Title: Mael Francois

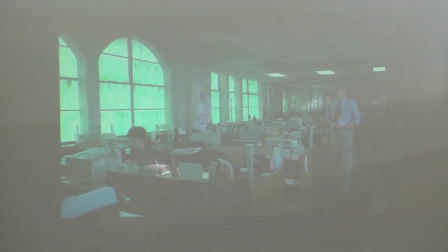(61:27)
And as you can see, there is no need to do anything more. We can see her. Like, we have looked here, so we can see her. So there is no need to have a spotlight on her. We see this area first. Wow, that's impressive.
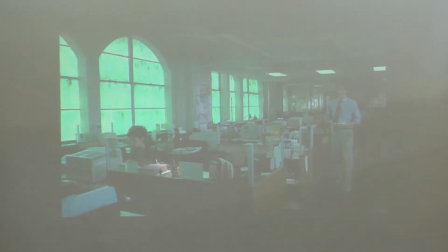(61:45)
And then she's the main center of action. She's the focal point, so we don't need to see her much than that. As for him, he will be the only thing moving into the image, so we don't need to add much more lighting to him.
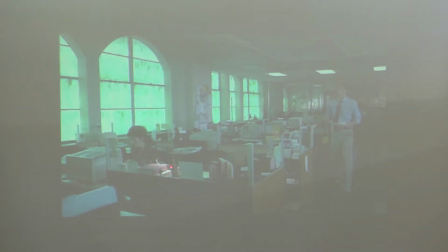(62:02)
We have a bright area of red for her, but she's not moving, but he is. So having these two characters being lit, her this way and he moving but being still a bit in the dark,
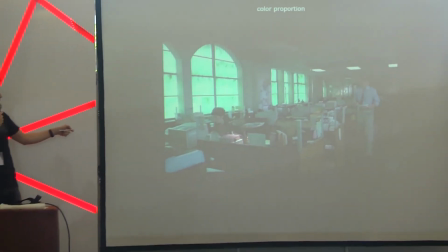(62:19)
while creating a focal point here, it still creates a balance between the two characters.
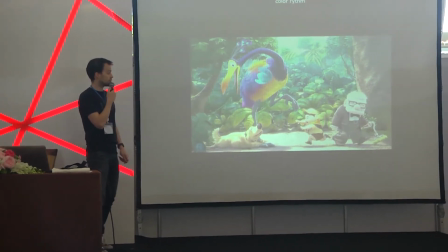(62:27)
The next thing I would like to talk to you about is color rhythm.
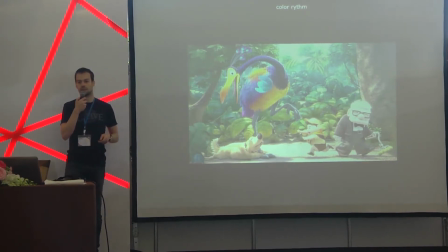(62:32)
In all the images that we have seen, there was most of the time one focal point.
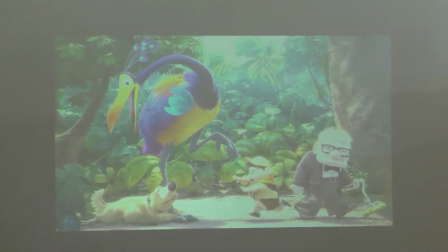(62:37)
There was one thing to see. We wanted to make sure that the audience would look at only one thing.
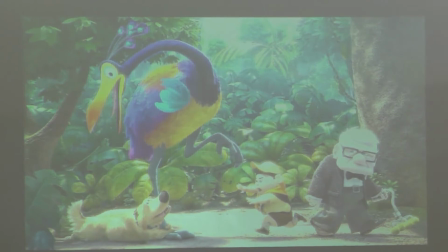(62:45)
In this image from up, we want the audience to look at a lot of things. We have 4 characters. We have Kevin, Doug, Carl, and Carl Jr. So we want to make sure that we look at all the characters.
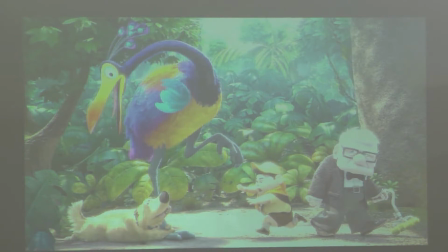(63:01)
None of the characters is no one of them is more important as the next one. But there is a lot of things happening. We have these characters, we have the jungle behind them, we have Kevin, who is very bright and colorful.
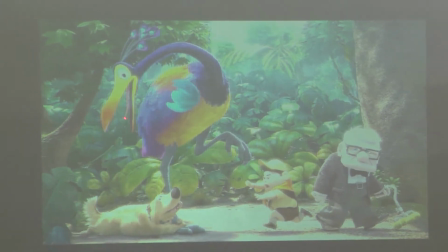(63:17)
But we want to make sure that, okay, we see what's happening here, we see what's happening here, and we see what's happening here.
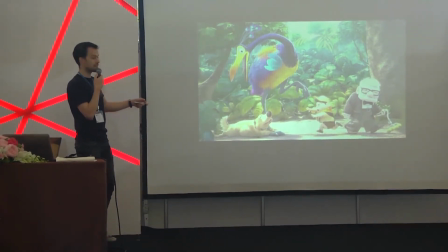(63:24)
And we also want to make sure that the action is going to
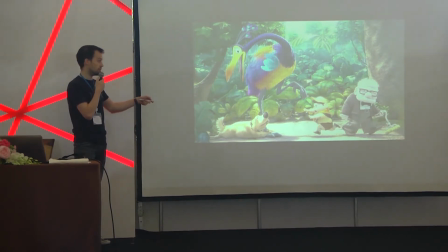(63:29)
move towards the right because the animation is moving towards the right. So we want to make sure that we exit the image this way. So what we do is very simple.
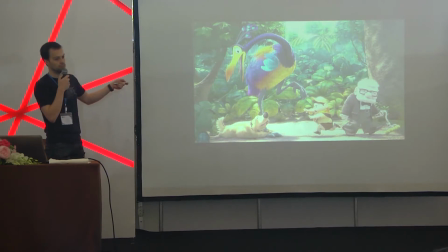(63:39)
We use color rhythm.
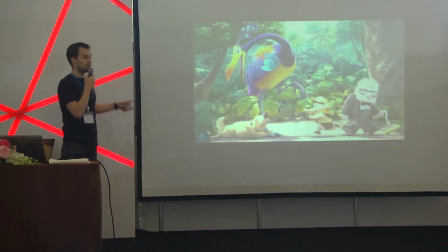(63:41)
So first we have a very big and green environment.
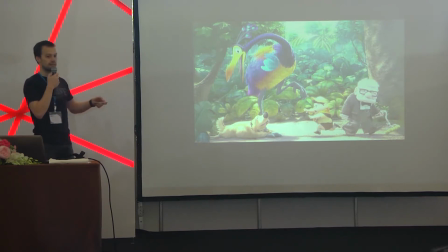(63:48)
So as I told you before, if you have a big environment of one color, it kind of
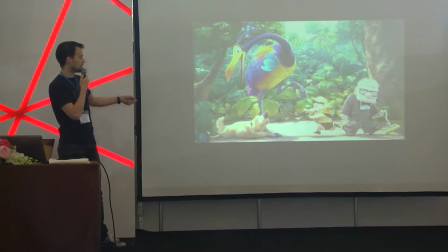(63:56)
neutralizes itself and will be brought to the background. So even though the jungle is very dense, has a lot of detail,
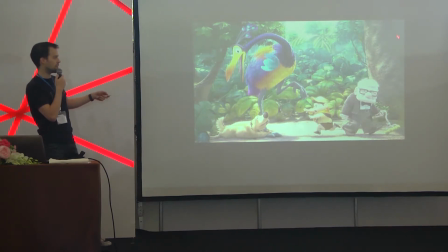(64:04)
by just lighting it and using variation of the same color, we kind of consider it as one object and pull it towards the background. The first area of interest is Kevin's face. This is very simple.
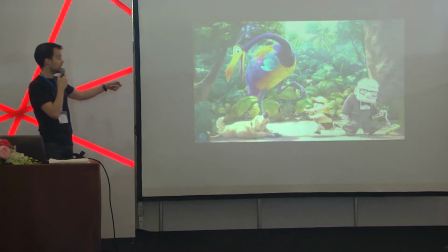(64:23)
First, he's very bright. He's bright on a very dark environment.
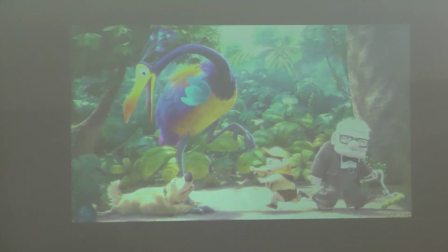(64:29)
And we have this circle of white by using his eyes.
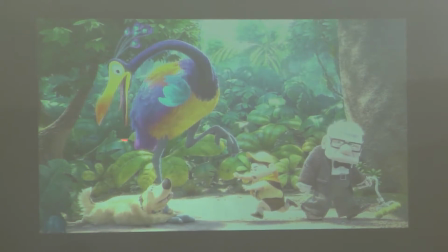(64:35)
So we are going to have a look at this area first.
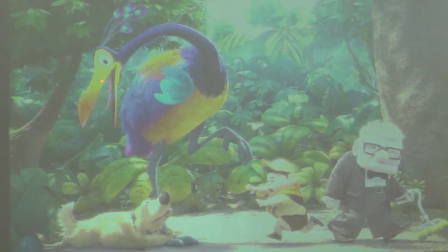(64:38)
So we have these very bright, very colorful, and very saturated colors. So what we're going to do next is we're going to move the eye around this way.
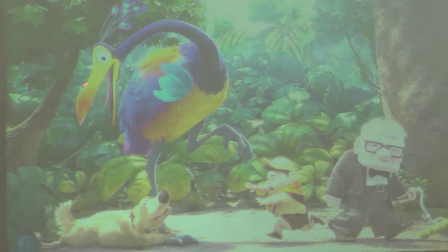(64:52)
So first we can see that we have the tree is directing us to have this dynamic. The tree is directing us first to look at this area. Then the neck curve is making sure that
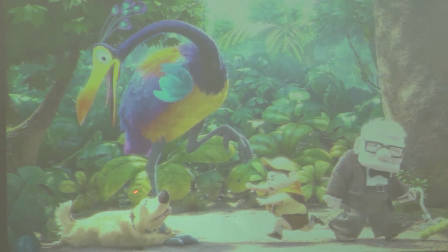(65:10)
the eye is naturally going to have to do this kind of movement. And to help to this movement, we are going to use the same colors as on the face. You can see that we have the same color here and here, but every time they are a bit darker,
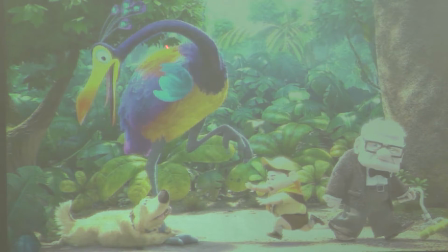(65:31)
and less saturated.